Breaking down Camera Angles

So I think it's really easy and really simple, especially when you want to make things quick and easy for your production when it comes to a dialogue scene. Now last on the angles that I'm going to be talking to you guys about today is the ground level angle.
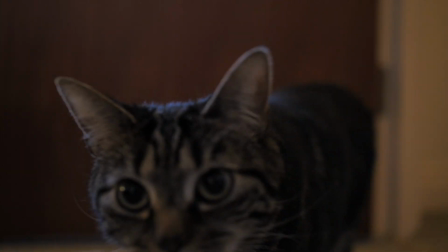(8:24)
As the name suggests, you're keeping the camera on the ground level. Now this angle is actually perfect when you want to track people moving through the frame or moving through the scene,
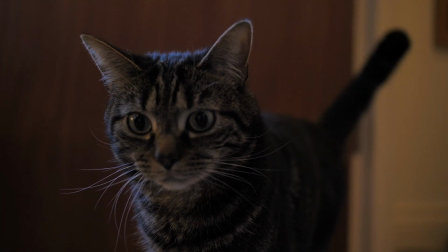(8:33)
and it's also really good to showcase chaos and destruction within your frame.
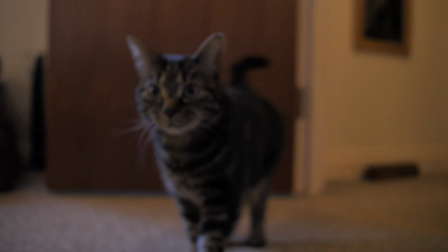(8:37)
You're literally placing your audience at the lowest level of whatever location you're in,
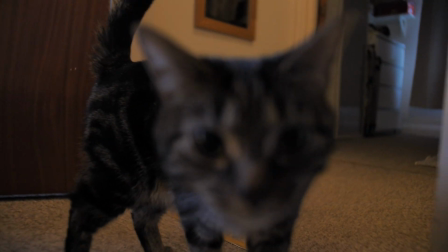(8:42)
and because they're at the lowest level, it gives the impact of the scene that you're showcasing a greater feel to it, because all they can do is either look at things in front of them, which can be whatever you want to put there, or look up, which, like I mentioned before, when you look up, you give a sense of power to your scene or to your subject. Now a really popular ground level scene is in The Shining, where the camera is literally tracking Johnny's movements throughout this big hotel,
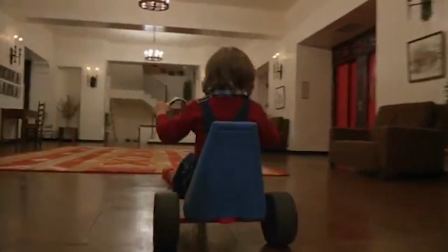(9:08)
and you have these questions in your head like, where is this kid going to? This is like really dynamic because he's just moving and all you can see is just him going through
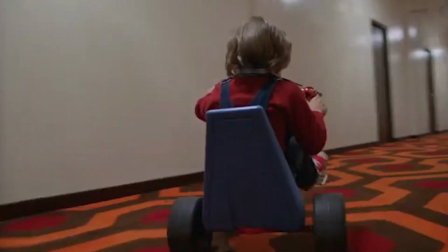(9:16)
and kind of showcasing the location that he's in before he gets to room 237, which is where all the crazy stuff happens. And I feel like The Shining is a perfect example of how you can use a
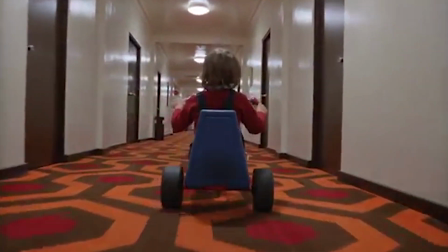(9:28)
ground level angle shot to really create a dynamic movement within the frame.
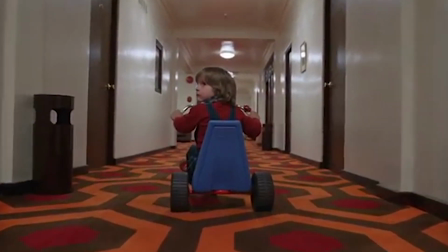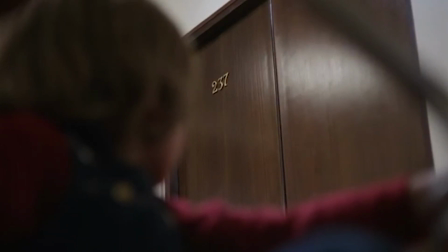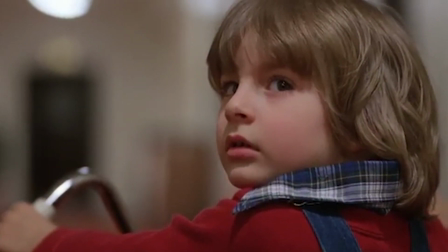So that is my breakdown of the different angles that you can use to pair up with the different shots that I spoke to you guys about last week. When you combine different angles and different shots, you can create really powerful and strong images that really connect with your audience. Now, another video that I might do in the future is talking about camera movement, and Studio Binder has videos on all three camera shots, angles and movements that they do a really good job in analyzing. And when you combine shots, angles and movement, especially, is when you're telling a story and you're creating a movie. You're not just shooting a video, you're literally telling people a story through the uses of these techniques. So I hope you guys enjoyed this little breakdown of mine and this two-part series where I talked about shots and this one angles. If you guys liked or learned anything new, then please give us a thumbs up because I'd really appreciate it. And if you haven't so already, subscribe, and hopefully I'll see you guys next week. Take care.